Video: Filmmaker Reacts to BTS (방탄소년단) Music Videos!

So the way they shot it was they're in LA in like a parking lot.
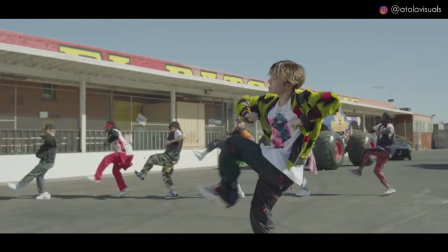8:10 And they have like a couple props, like really cool cars driving around and like a monster truck falls from the sky.
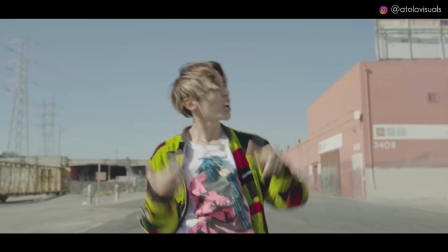8:17 But their outfits are pretty unique and interesting. They're just literally at a train station.
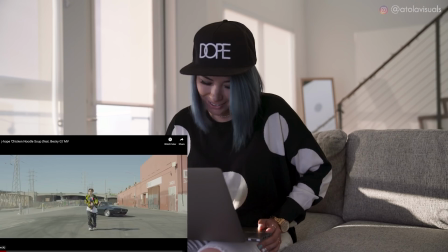8:22 You would never think someone would pick this location for a shoot. Learn the dance if you can, because it's super funny.
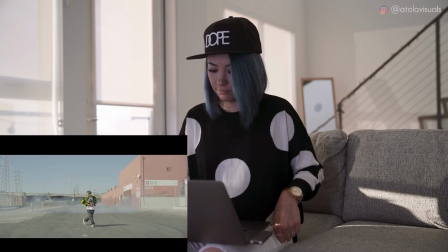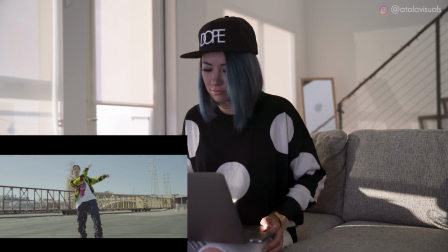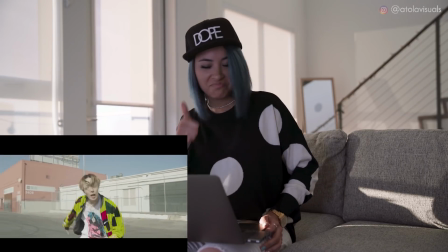8:43 Those camera movements, approved.
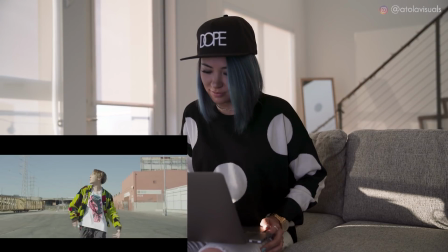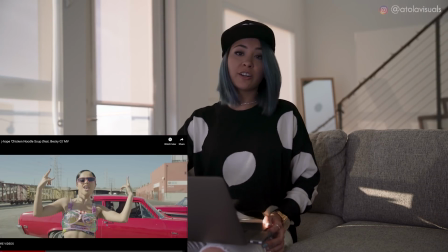8:55 So I like that the cars are very bold red.
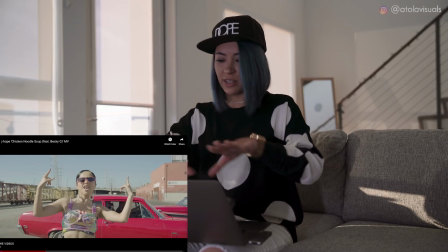8:58 Their outfits are very vibrant colors as well because the rest of the background is very like blue, beige,
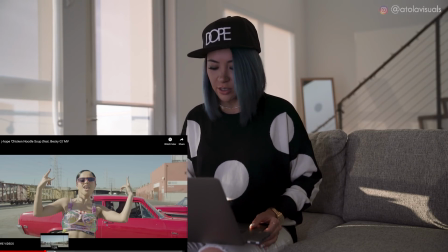9:05 brick color, very neutral colors. So it does pull your eye to the subjects.
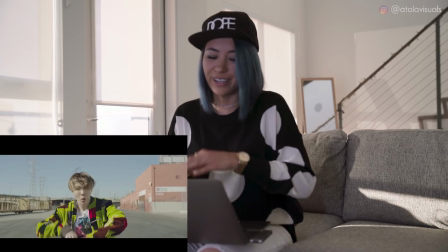9:11 It looks like this video isn't color graded at all. It's very low contrast, kind of like a faded look.
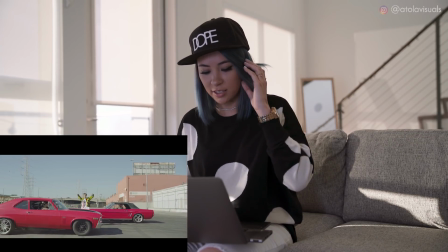9:17 I mean, there's some saturation with like his green jacket here. The skin tones are very pale, like a yellowy color.
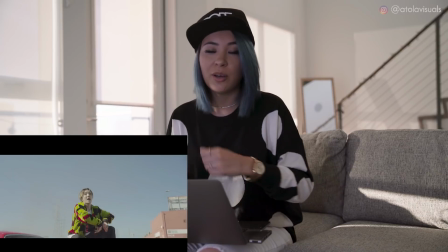9:25 Like it legit looks like they just shot it, edited a little bit, and then threw it out.
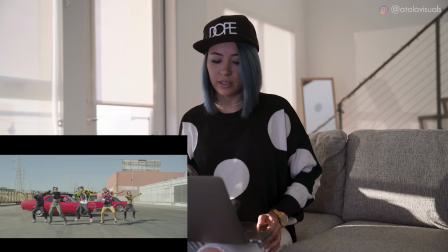9:29 But I feel like the rawness of this color grading really goes with the rawness of the human talent that's being portrayed in here.
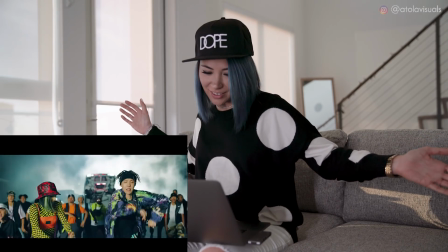9:41 Boom! Contrast with these teals. Now their skin tones are more like yellowy orange.
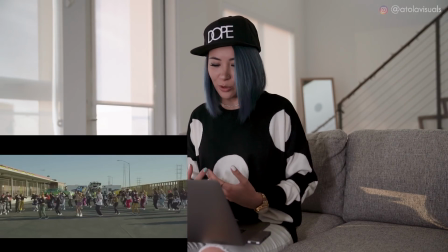9:48 Everyone's clothing pops out a little more. Saturation has been brought up.
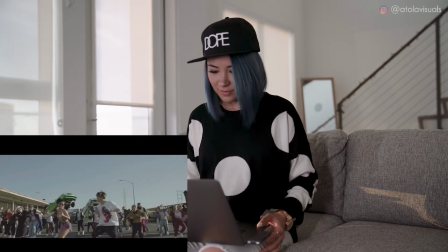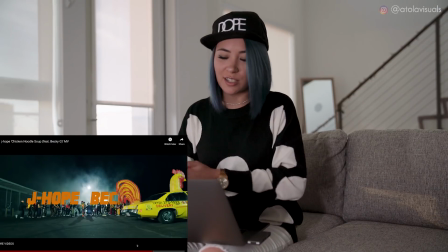10:00 Totally different vibes, but I love it either way. I love the contrast between music video scenes because it just keeps it all like, woo!
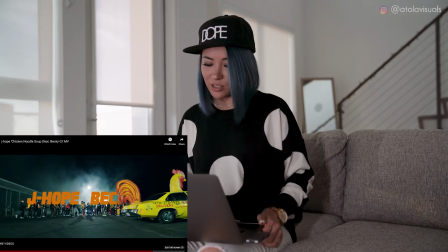10:09 I need to just keep looking at it because there's so much things going on and different aspects happening. So whether you're a beginner or you're more advanced and you want to up your game, there are courses on MZ for mastering color.
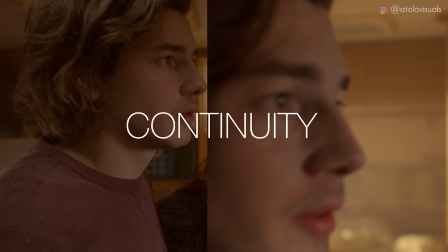10:21 These are our sponsors for today.
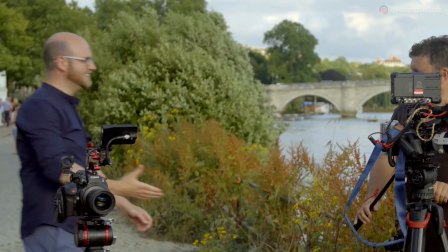10:23 So if you want to learn the basics like how to contrast, do skin tones, or do creative stuff in color grading, it is their most popular course. So you could use my code ATOLA20 to get 20% off just for you AFAM, and the links will be down below. If you don't know about MZ yet, they have over 200 hours of masterclass courses taught by experts. Anything to do with filmmaking, they got you. You can thank me later. I'm also learning myself all the time as well and trying to up my level every single day. Let me know what you guys are interested in learning, as well as what are your favorite music videos that I could take a look at based on more of like a filmmaking visual technique, ripping apart the video and seeing how they actually shot it. I'm very interested to see what you guys watch. Find my IG because I post there on the daily. You do you, fam, and I'll see you when I see you. Until then. All right, bye. Done.